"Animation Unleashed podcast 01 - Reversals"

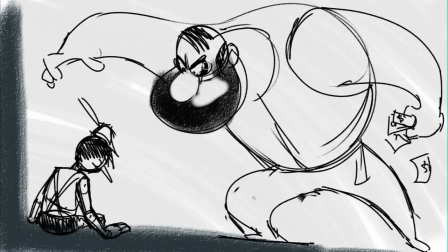(4:03)
And so what we're ending up with here, as we see Pinocchio sort of hanging on the edge of the screen there, looking, you know, quite innocent, and Stromboli is actually about to grab him at this point, because Pinocchio, very key point, it's the end of the day, he thinks he's going back to his his dad's place,
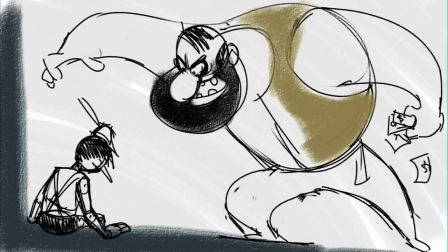(4:21)
and doesn't realize, in fact, that Stromboli is now going to make him a prisoner. He's going to actually lock him into a birdcage. So we're captured just at the moment before that happens. And so what we actually have here in the end is a classic setup,
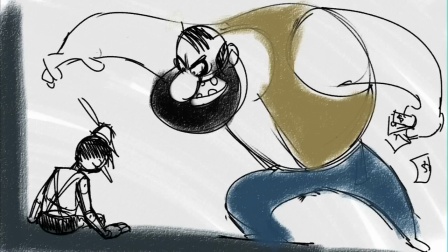(4:36)
where by placement on the screen, by one down at the bottom, low, off to the edge of the screen, blocked in, the other filling most of the screen space. As you can see, it's very important to see how this is much more powerful than, for example, if Stromboli had been lower like he was originally.
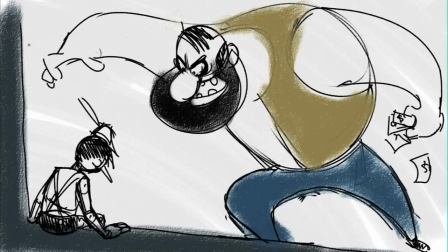(4:52)
This way, by filling the whole screen, he's this overpowering force. He's like a wave. Imagine like a tsunami coming to overpower Pinocchio. This is really very much physically how Bryce has blocked him in, and that is a very effective use.
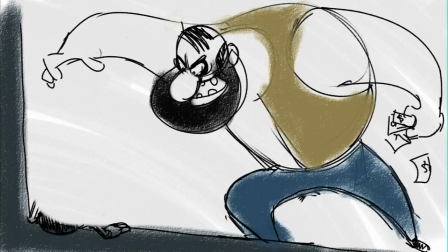(5:06)
So now let's take the traditional setting and have some fun, because what we can see is with exactly the same setup, the key components being the position of the characters on the screen and their size. Let's see if we can now reverse this. It's always fun to see that you can set up a certain rule, i.e. big characters are powerful, small characters are weak,
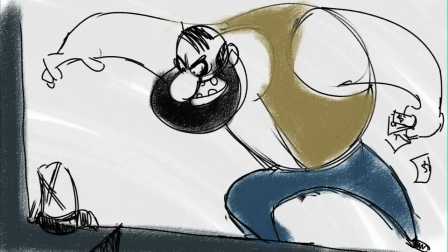(5:26)
bottom of the screen is weak, top of the screen is strong, all those things. But you can actually take exactly those rules and reverse them to get the opposite effect without any major changes. So we're not worried so much about location here, but we are worried about screen position and size.
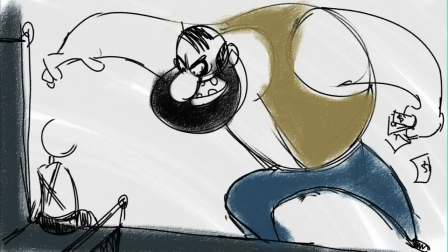(5:42)
So here we have, now I don't really know where Bryce is going to go on this, so it's interesting for me to see. Okay, what's looking like, all right, we've turned Pinocchio into the king. Now that's really interesting, because what was before
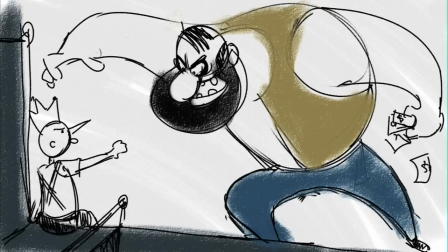(6:01)
the trap created by the left-hand side of the screen and the edge of the table, one of the very things that was making him more of a prisoner and therefore weaker, is now actually the symbol of his strength. And by having him down low and still small, but on the throne,
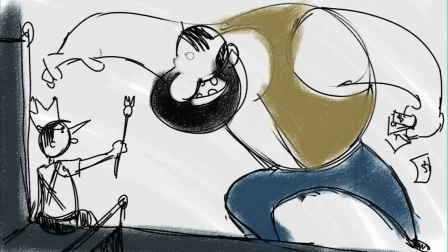(6:20)
it's actually, it makes it clear the power he has invested in him is in the throne itself. The size of the throne becomes his power, as well as his attitude, of course, has been changed. But it actually enhances the feeling of power in a funny kind of way, as well as making it sort of more interesting that someone who looks so little obviously has such complete confidence in
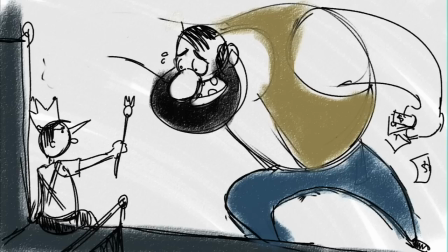(6:39)
himself that he can be in the non-power position and still holding his own. And now we see that Stromboli is, okay, if we could make the eyebrows a little bit more of the don't hit me kind of look, Bryce, that would be excellent. Like how you exactly know what I meant by that.
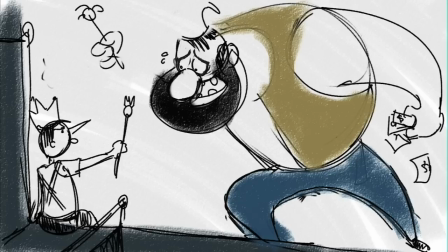It's such an animator thing. Okay. Again, oh, okay, now we have Stromboli is turning into the jester. Okay, so we really have total reversal of positions.
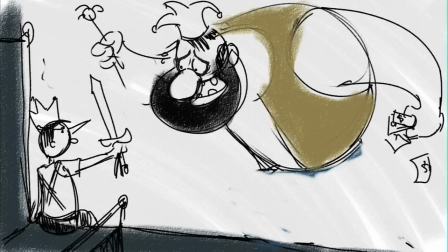(7:14)
Pinocchio's got all the power now, and Stromboli is going to have to dance to his dance, apparently.
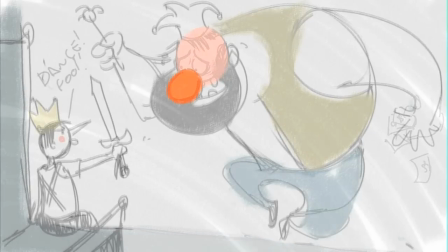(7:22)
And what's very interesting, let's see if we can take it further, Bryce. Yeah, let's push the pose a little bit and see what else we can do here. I'll let you get on with that. Expression's good now. And now, okay. Oh, very nice.
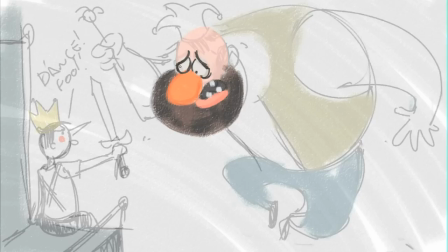(7:39)
Now, isn't that interesting, actually? Isn't this nice? Because before, now his feet off the ground. That's really interesting. It's the same position, but it's like he's having to leap up into there. That dancing, actually, again, is really weakening him, because now, oh,
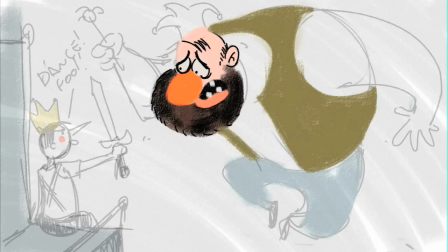(7:52)
Pinocchio is now, he's weighted and grounded in his low position, whereas Stromboli is up in the air. Isn't that cool? And therefore, also that much more ridiculous in that pose.
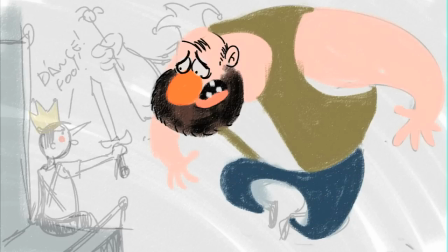(8:04)
And, of course, what happens here is everything that made Stromboli strong is now being used against him.